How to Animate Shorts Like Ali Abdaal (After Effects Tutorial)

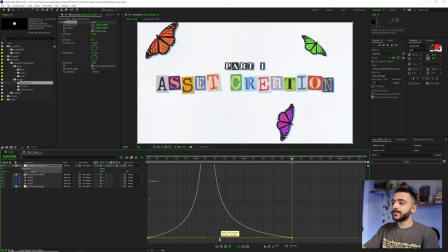[45:05]
So we want it to ease in and ease out so we get a nice snappy motion. When we hit play, we have that. Now it looks kind of funky because it's way too smooth for this style of animation. You can definitely guess what we're about to do.
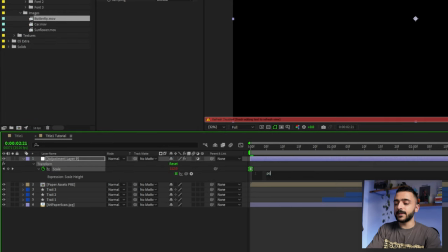[45:17]
I'm gonna alt click our scale and type in posterized time. Let's set this to 6. Add another line, make sure we have value.
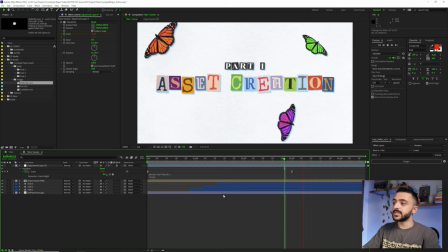[45:24]
When we hit play, we can see we now have that choppy zoom in that matches the rest of our animation. What I actually did is the same loop out continue. So I'm gonna type in loop out continue just like so. And then let's go back to our graph here and let's lift this a little bit off of the graph.
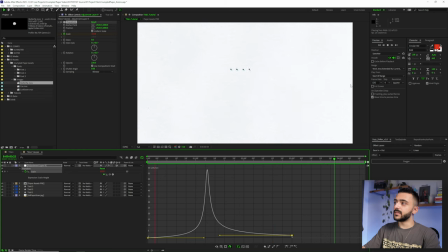[45:41]
And now we have that kind of scale up that continues through to the end of the animation. Just a little bit more ambient scale, looks really nice for this.
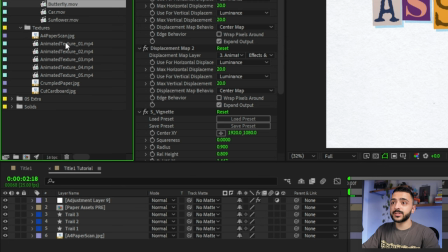[45:48]
All right, let's add those textures in. So I'm gonna bring in those textures from the pack. I'm gonna use a couple of these.
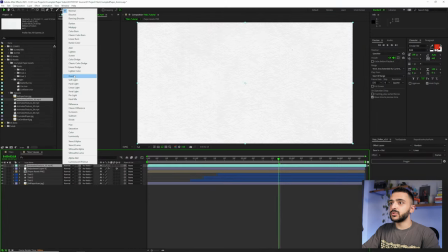[45:53]
Let's bring in the first one here and let's set this to overlay. And you might be like, why would you do that?
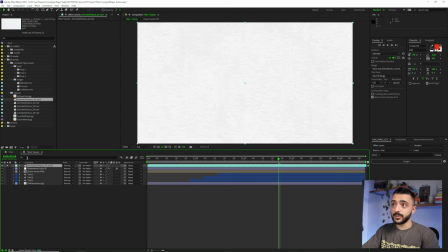[45:58]
It just makes this really funky because what we're gonna do is first solo this and add a levels effect to this and
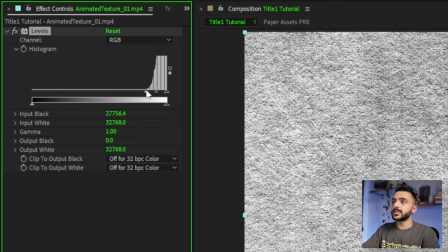[46:05]
scoot over the left arrow all the way to the right so that we have the full range here because we have nothing over here in information. We wanna make this as contrasty as possible. I'm then gonna bring in these 2 points towards the middle.
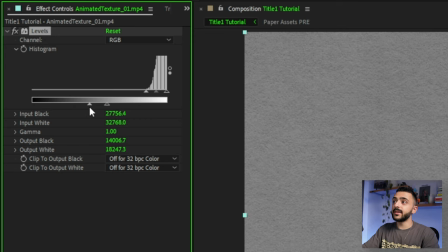[46:17]
So we're basically making this kind of like a middle gray type of texture, which is really good for overlay.
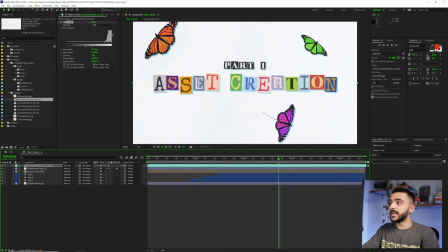[46:23]
So now that we've done this, if we unsolo this, we can see once it updates, we now have this overlay texture on top of our letters and on top of everything.
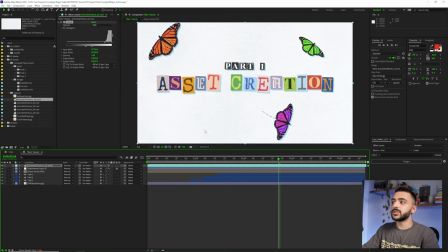[46:31]
And it adds that nice little grit and grunge to our composition. Let's add another texture.
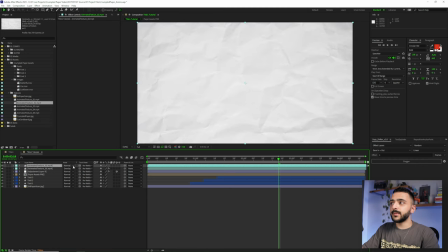[46:35]
Let's go to 02 and drop this in. And I'm gonna set this one to overlay and do the same thing.
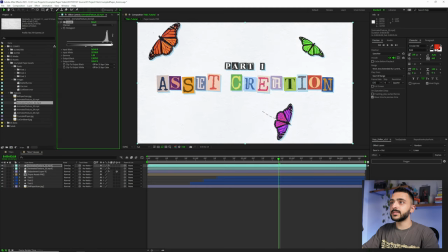[46:41]
I'm gonna actually copy the levels from before, paste it onto this and make a couple adjustments. Now we have this middle gray texture that adds a little bit more overlay variation to it.
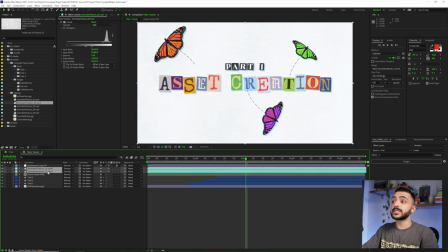[46:49]
Let's also bring this below our adjustment layer so it scales up with everything and scale this up as well.
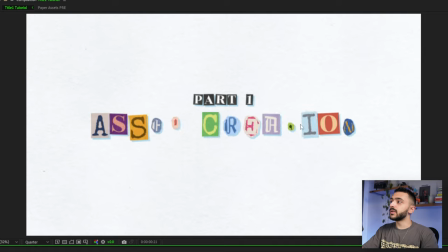[46:54]
And there we go. We see we have some of that nice overlay texture on top of everything. We're gonna do one more here.
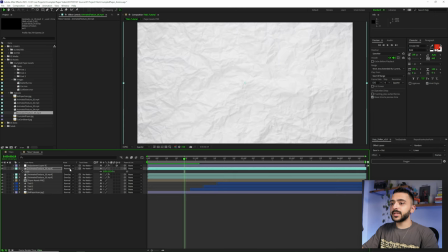[47:00]
I'm gonna bring in 05, drop it under here. Let's make sure that we scale it up. I'm actually gonna set this one to multiply and bring up our levels again.
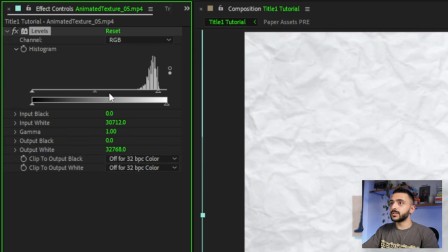[47:07]
But instead, this time we're gonna make it a little bit brighter. We don't wanna overexpose it too much and just kind of change the gamma a little bit and then lower the opacity.
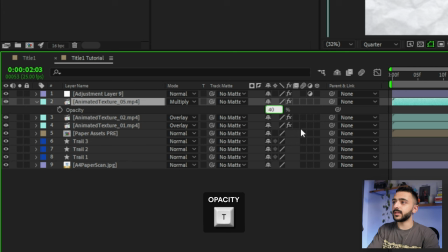[47:15]
So T for opacity, let's drop the opacity down to like 40%. So it's a little bit more subtle. And now we have this paper texture here as well. All right, finally, the last couple effects we're gonna add onto the same adjustment layer that we made from before.
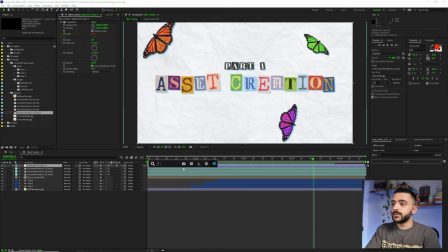[47:27]
I'm actually gonna use a vignette.
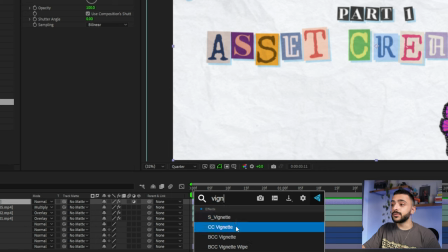[47:29]
Now I use normally the Sapphire plugin vignette, but you could use CC vignette, which just adds a vignette like this and you could change the amount.
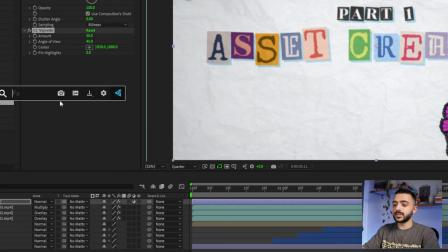[47:37]
So let's drop it down to like 50, a little bit lighter, as well as a displacement map.
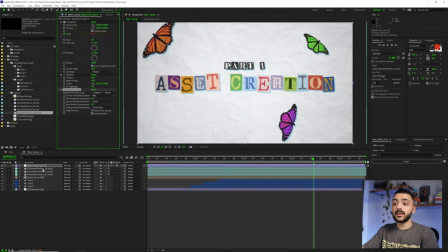[47:42]
And the reason we're adding a displacement map is we're gonna actually use one of the textures here to drive a little bit of the displacement. So by default,
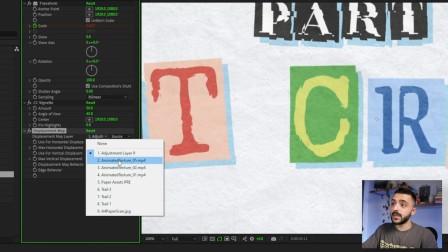[47:49]
it's actually displacing kind of weird because we actually need to select the layer that we want it to look at. So I'm gonna select the first one and I'm gonna make sure that it reads the effects and mask.
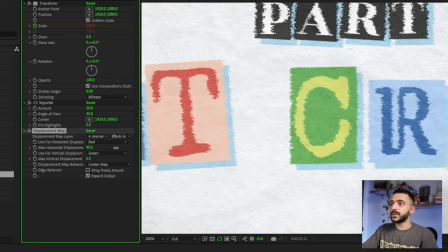[47:58]
We want it to see the levels that we adjusted. We can actually, if I increase this to a lot higher, you can see we're actually displacing based on the texture. So I'm gonna drop this down to maybe something like 10, and 10, just add a little bit of paper grunge on the edge.
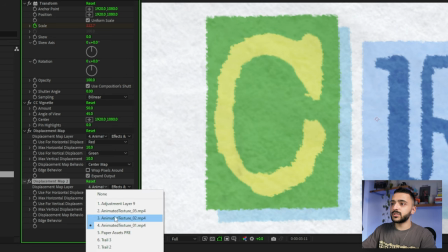[48:09]
And we could even add one more if we duplicate this and set it to one of the other ones, like 02, just adds a little bit more displacement.
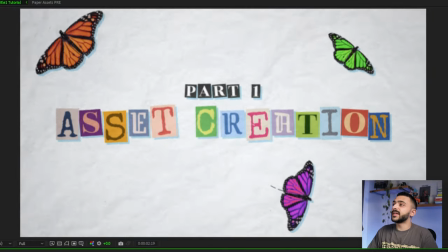[48:18]
And if we zoom out and play, you can see our final title animation for our video. Very similar to the one that I made from before. That's it. Now you know how to create this look from beginning to end. And as mentioned at the start of the video, there are a couple of links in the description to purchase the entire pack, which directly supports me. However, if you prefer to try it out first, one of the fonts is available in its entirety with a few of the images added in as an extra bonus. Either way, I hope you learned something from this video. And if you make anything, definitely tag me on X or Instagram @skymography and show me what you do. All right, see you in the next one.